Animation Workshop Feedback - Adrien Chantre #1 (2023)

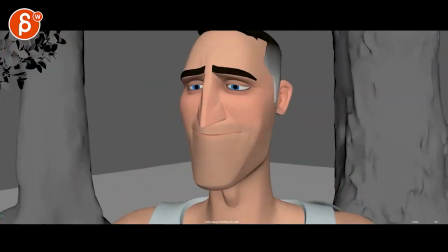more three quarter do we have another frame not really it's just you don't want this
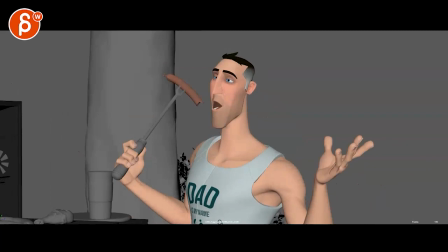to be you know that's already a bit better there it just gets a bit small in terms of silhouette
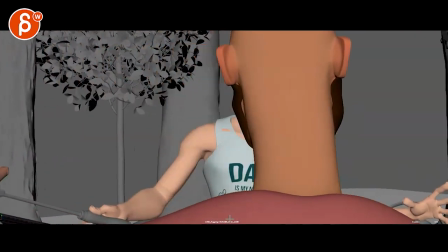here these doors open up for you except they're not again watch out just i know he has a
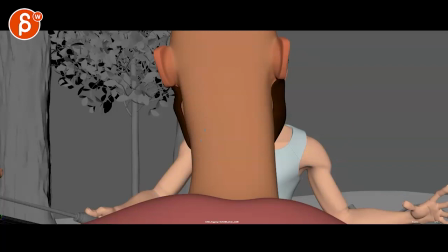lot of gestures a lot of w it's interesting because we still see him he doesn't get lost but there could be again i would push those moments and not go
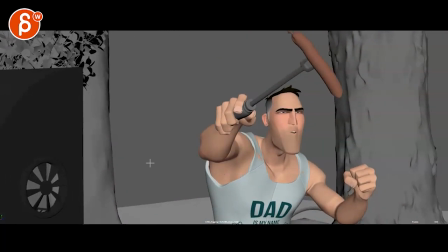for all the twin arm gestures they're trap doors this one i would actually point this way just because we're it's getting it gets a bit muddy in terms of silhouettes imagine that arm out forearm and then you know forms here and then you have that or whatever lower
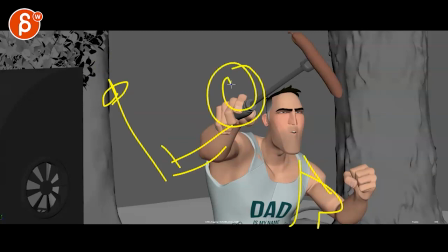but at least it would be cleaner and you can have that down here and he looks over there just because the silhouette is not clear with this and
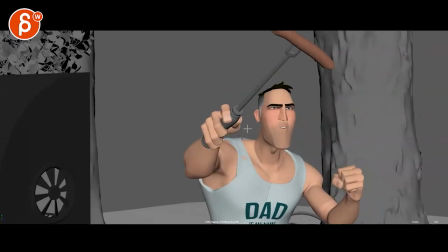then we're getting almost a tangent here i mean it's it's a moving camera but we're so close to the head and
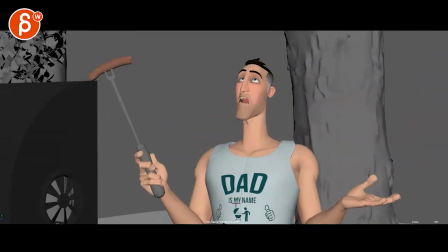it's just not as clean as it could be and then all of a sudden and then again we're back into w poses so to me it would just be adjusting a lot of those arm poses i like everything else
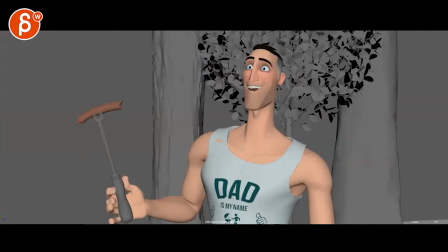that he does like he looks around big expression changes i
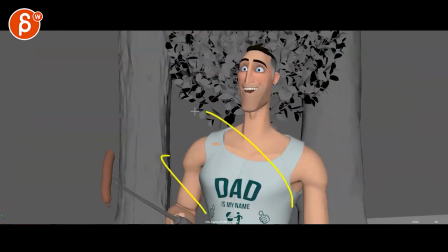think you potentially play with maybe like a lean forward and maybe changing position
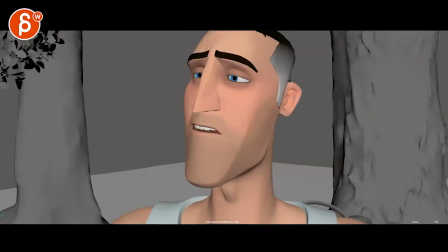a little bit years and i like that on and then all
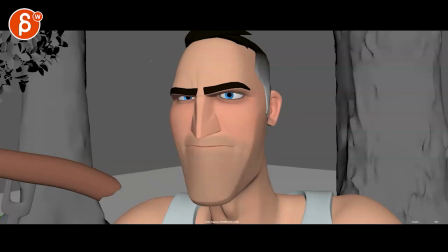of a sudden bam bam for dramatic effect we are in a close-up 20 years has zipped
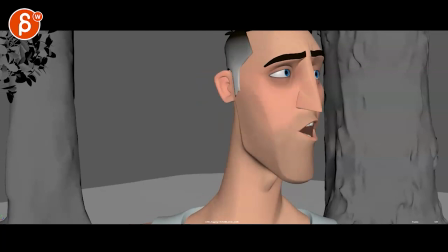by and you're thinking is this all and that's all about the head although i would reframe it it gets a bit high here
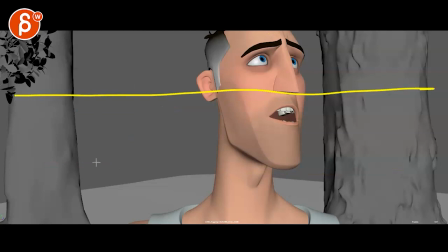I would think in terms of my horribly drawn thirds. I wish I could overlay. I could immediately put in. So I would put those eyes around here.
Is this all I have?
That seems already better.
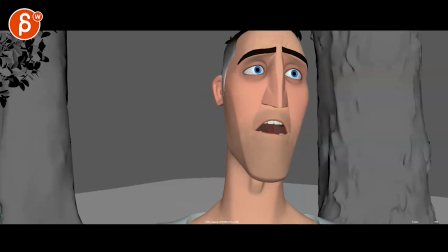So I think... Where is he? Just a bit high here.
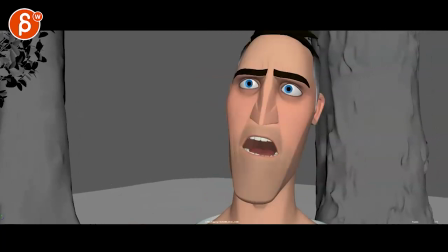So imagine lower, which means that your lowest positions can be lowered.
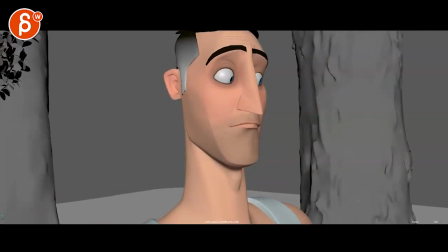I think that's okay.
My life.
Or just adjust the camera. But I love the expressiveness of this rig. and I love that you're going into this here.
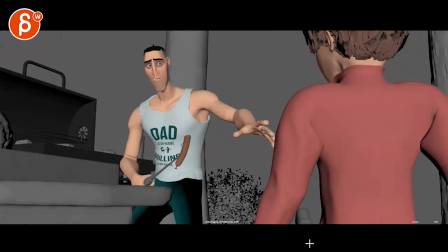After my life.
The only thing I would say is that he's addressing everyone over there.
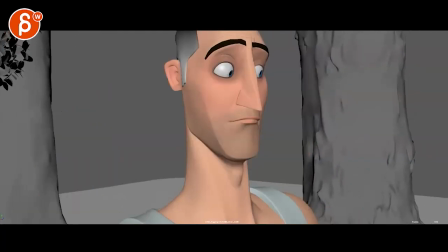And then it's kind of like two ways. He's saying this and then realizing, oh, wait, they're still here or they're here.
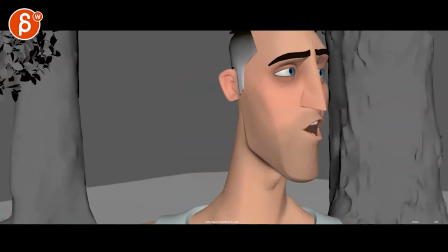Or imagine, do I have a moment here? Okay, so imagine he says all this, says all this. And then when he goes, my life, he has this, right?
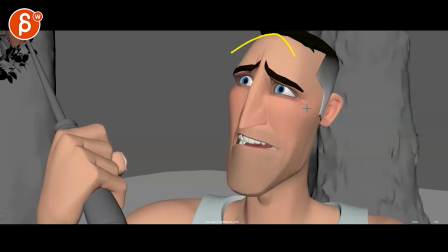Well, this.
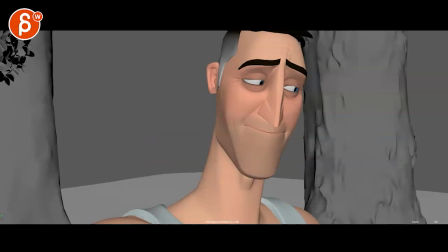This expression but looking this way and because of that, he sees the characters. You know what I mean? Hope that makes sense. Like he would deliver the line or maybe just because of your...
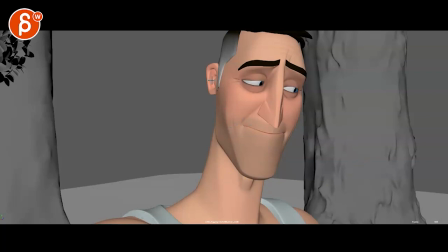To me, it's like he realizes and then looks over versus he is caught in his thoughts and expressions and blah, blah, blah and by the time he's here and he's done with the line he actually turned the head of the head around enough to see oh wait my kid is here not you
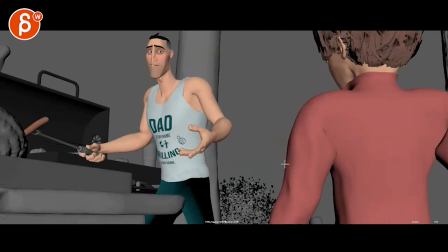kids i love your kid and then that um it could also be really cute where the bigger brother may be a smaller brother or daughter or vice versa but one is leaning against and afraid the other one is already comforting so just as one pose you like he just scared the little kid
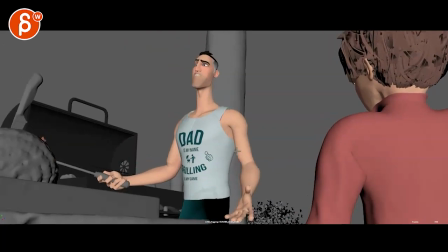and the bigger kid has to look out for that and then come out the house it's crap he continues that and i would just cheat the tree over here or take it out cheat it but not have it right behind him it's a bit it keeps as clean as you as you can
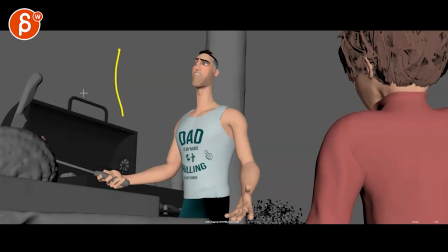i mean i know there are a couple trees here so you can always put that tree over here or i don't think i would put it here but
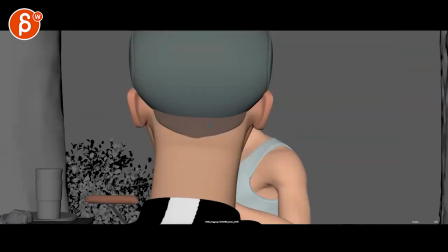i don't know i'll be careful with the lines that you have there but that's kind of that i really like it it's a cool setup
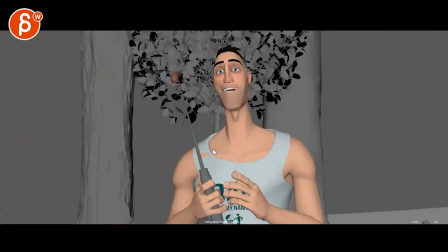i like where this is headed my thing is always no twins gestures you already have this as a prop use
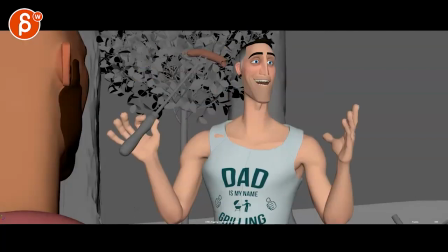that i would say to kind of extend his personality how could he use this again i love stuff like this would he bring it down would he twist it around again like i
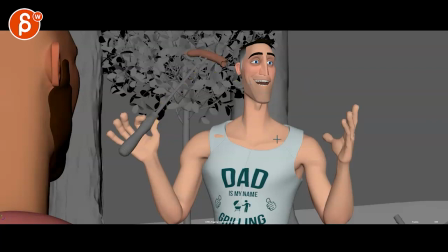said like just like smell it the sausage and then say something again um but kind of come up with different arm gestures than repeating
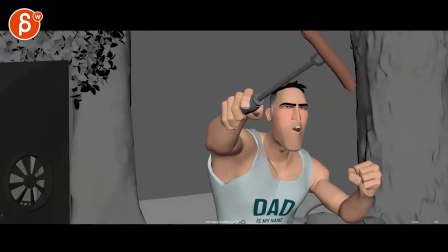twins w poses there um watch out for your silhouette for here that's kind of that all right thank you All right, there's an email, you can sign up, you can start whenever you want, you can submit whenever you want, you get 16 submissions. Either way, a like and subscribe would be awesome. All right, thank you.